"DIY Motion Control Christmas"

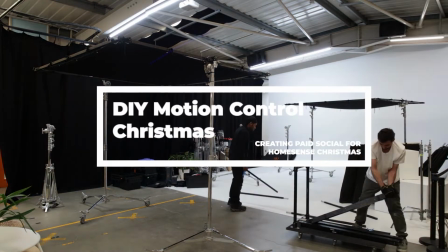So today we're on set shooting for HomeSense for their Christmas social campaign.
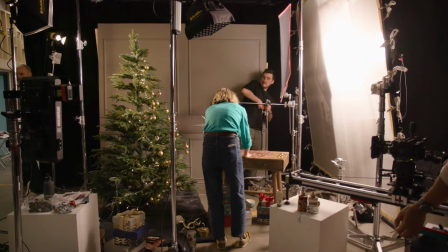We've got a variety of tabletop setups with homeware and Christmassy bits.
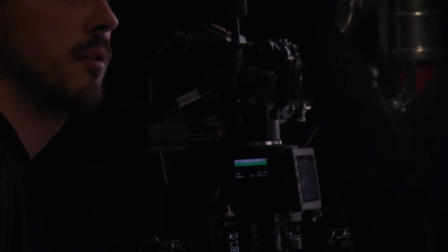And one of the challenges we've had on this shoot is trying to build ourselves essentially an affordable, easy to use, budget friendly motion control slider system, which I'll show you in a moment.
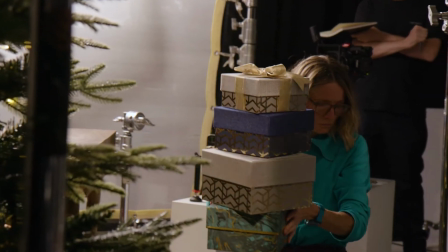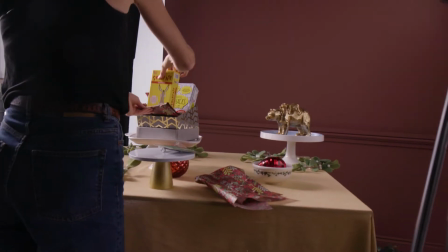First off, I just want to show you our lighting setup and give you a little walk around and see how we've achieved the look that we've got going on today.
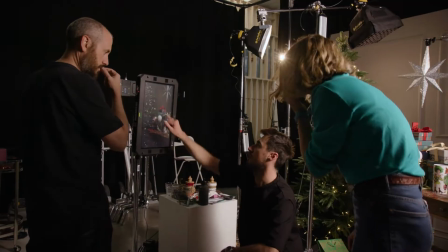The look we're going for today is a bit of a kind of soft side, kind of almost like a master's painting vibe, which I'm really into.
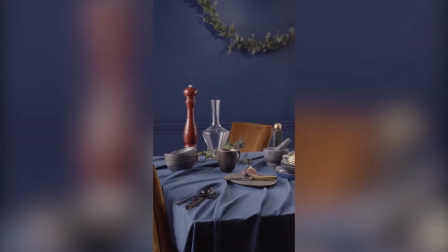Nice kind of soft sidey light, little bit of bounce.
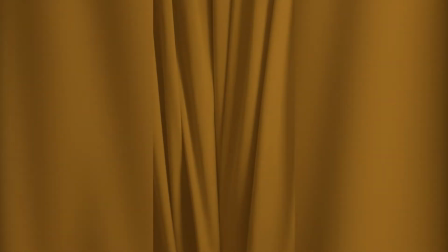As you'll see as I take you a little walk around, there's a few little accents going on, but otherwise it's mainly this nice big soft side source. So let's get into having a little look round. So our key light is coming from an 8x8 frame.
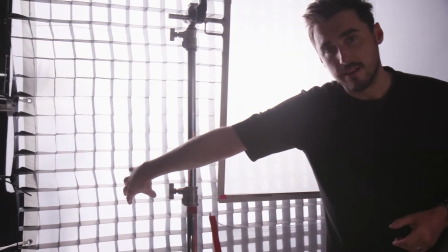We've got a 40-degree grid on the back of there and a full silk.
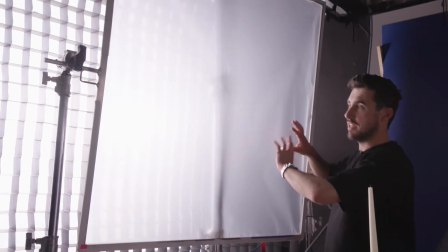To the front, we've got a 4x4 trace frame, and that's just got I believe a quarter diffusion on the front.
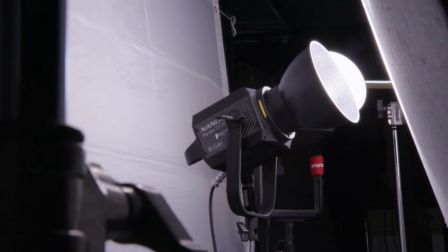In the back behind here, we've ended up using 3 sources. We've got a Nanlite 300B, and we've got 2 600D Pros from Aperture.
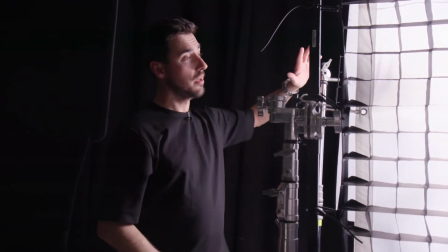They're both bouncing into a polyboard, which is up on forks, and that's just pushing through the frame in the diffusion here to give us our key light.
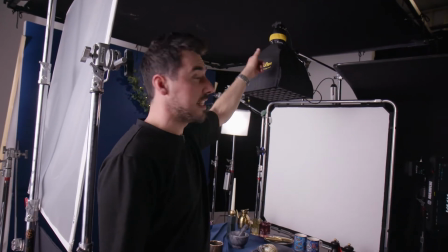Up over the top, we've got a Dado DLED 4 head.
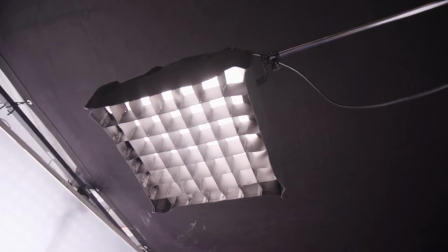That's just boomed over on a C-stand, and we're using the Dado softbox, nice little square softbox with the silk and also a grid on that.
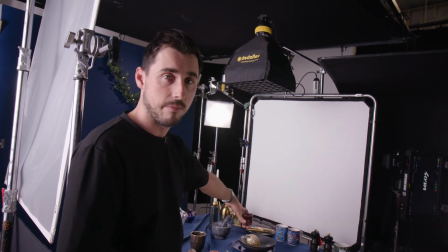That's just pushing some nice soft controlled top light down onto the scene from there. Also over there's a Lastalite Rapid 1x1 with some ultra bounce on it.
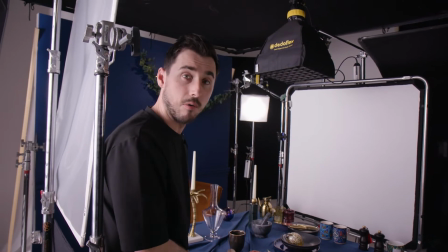That's just pushing our key light back for a little bit of a natural fill on that side. Over here's 2 more DLED 4 heads.
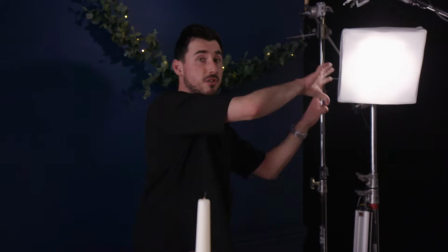We've got one with the open softbox on. This is just pushing a slightly warmer than daylight light.
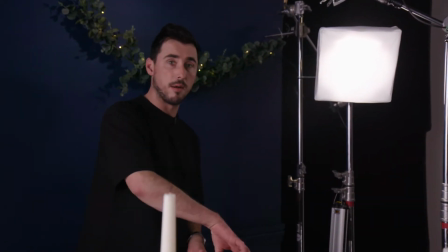I believe we've got this at 5,000 Kelvin, pushing a slightly warmer soft light behind to clip the chair and to give a little bit of illumination behind the scene.
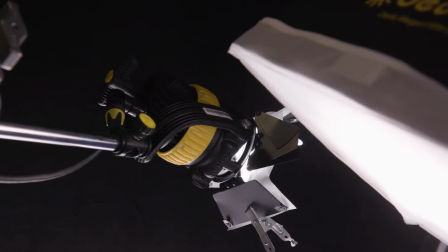And up here we've got a DLED 4 again, just with some trace on that, and that's given us a little pop on our foliage up here.
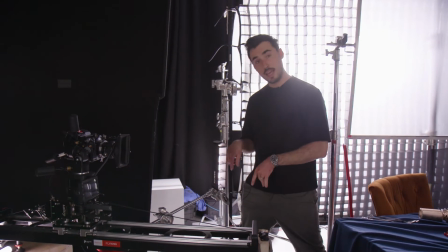And we've also just got a little accent light here, which is an Nanlite 6C2,
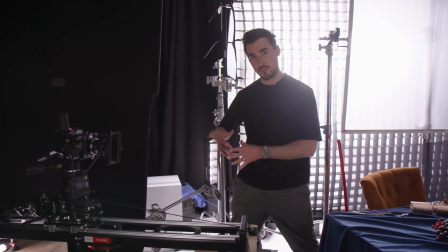and that's just pushing a little bit of soft controlled kind of gridded light onto the front of the tablecloth there.
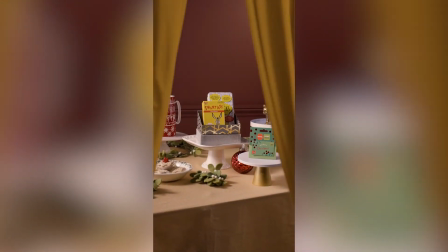These things are super useful for just adding a little kick and a pop. Battery operated as well, so we just stuck that on a little baby C-stand. Perfect for that little fill.
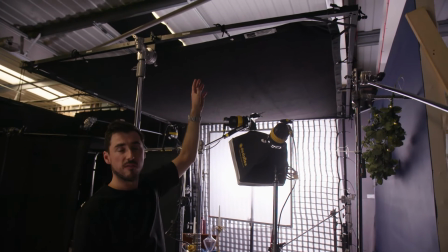We've used some 8x blackout over the top for some neg and just to control the light, because we're doing multiple plates here.
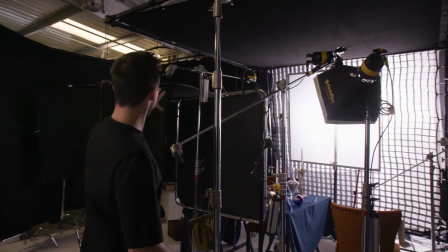We want to keep the light nice and controlled. So that's up there for that reason. We're also, you can see we're using quite a lot of floppy flags just to control and shape the light in and around the set.
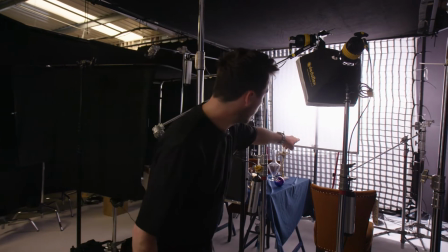So we've got a bunch of those going on. And finally, we've just got a full net down there, just cutting the bottom of the key light.
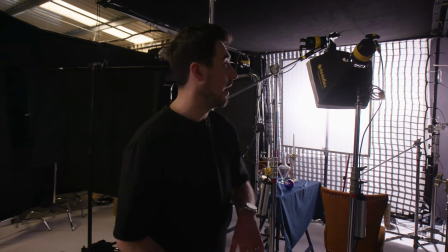So that's kind of it, really nice, kind of soft, shapely light. We're just kind of controlling it, bringing in a couple of accents, and really just going for that nice soft side,
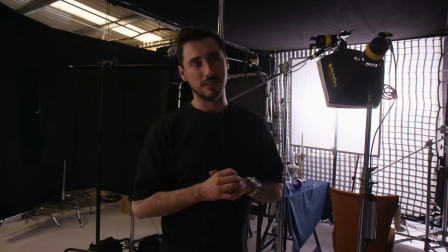painterly, dare I say, a better use of the word, a painterly kind of look.
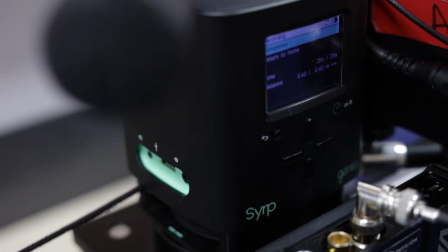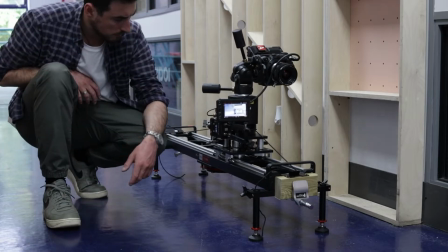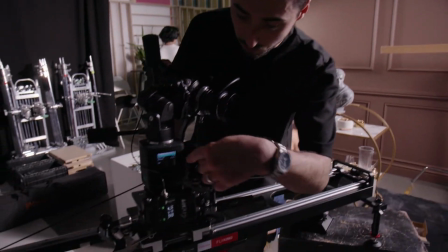So this is the slider setup that we've come up with. Essentially, it's built around a SERP Genie head, which runs off a rope system.
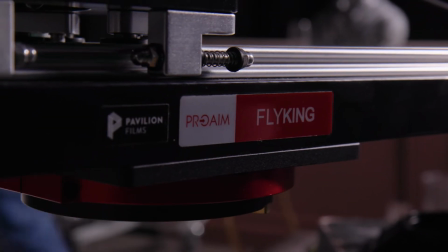We're using our Pro Aim 4-foot Fly King slider.
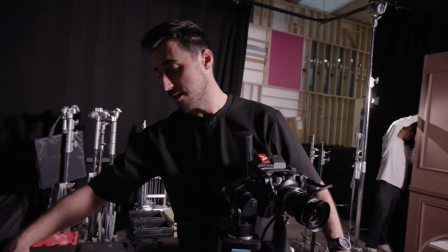Essentially, what we've done is just adapted the plates on the end and added wooden blocks so we can drive itself up and down the rope.
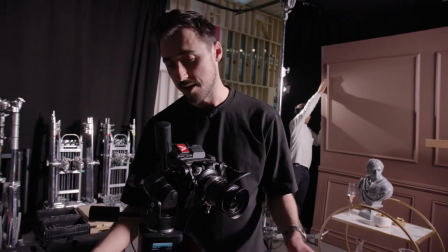We tested a few different slider systems out, but this one seemed to work best.
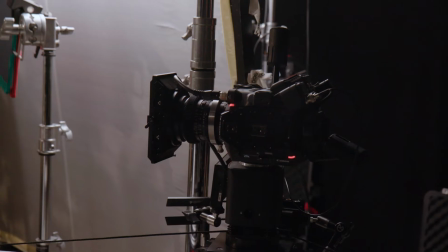Essentially what we're trying to do is run the camera forward and back with the same in and out point at the same speed with a bit of ramping,
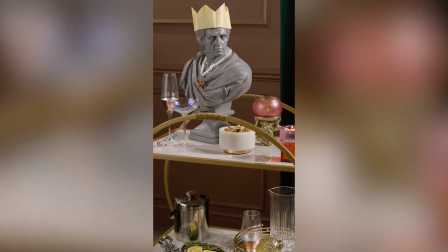just so we can get essentially like a motion control layered up effect in post,
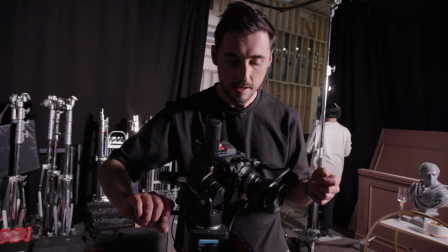in VFX essentially. So this is really what we've landed on.
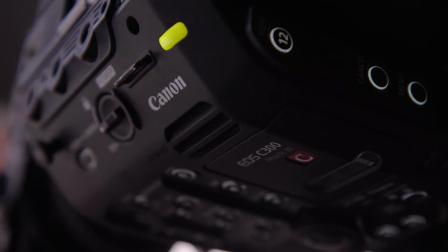It's just built around that, the C300 Mark III, a pan tilt head, like a Manfrotto head,
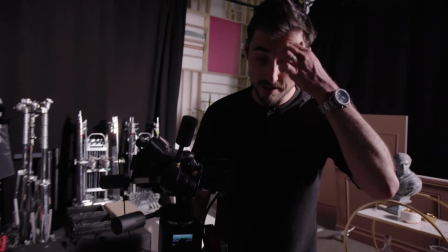and everything else is just built up in terms of the wireless and the monitor off articulating arms off the side.
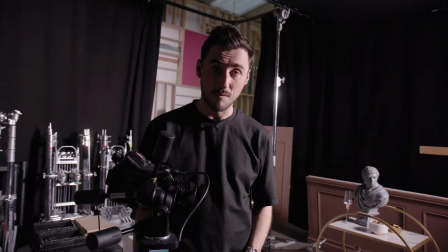It's been working really well.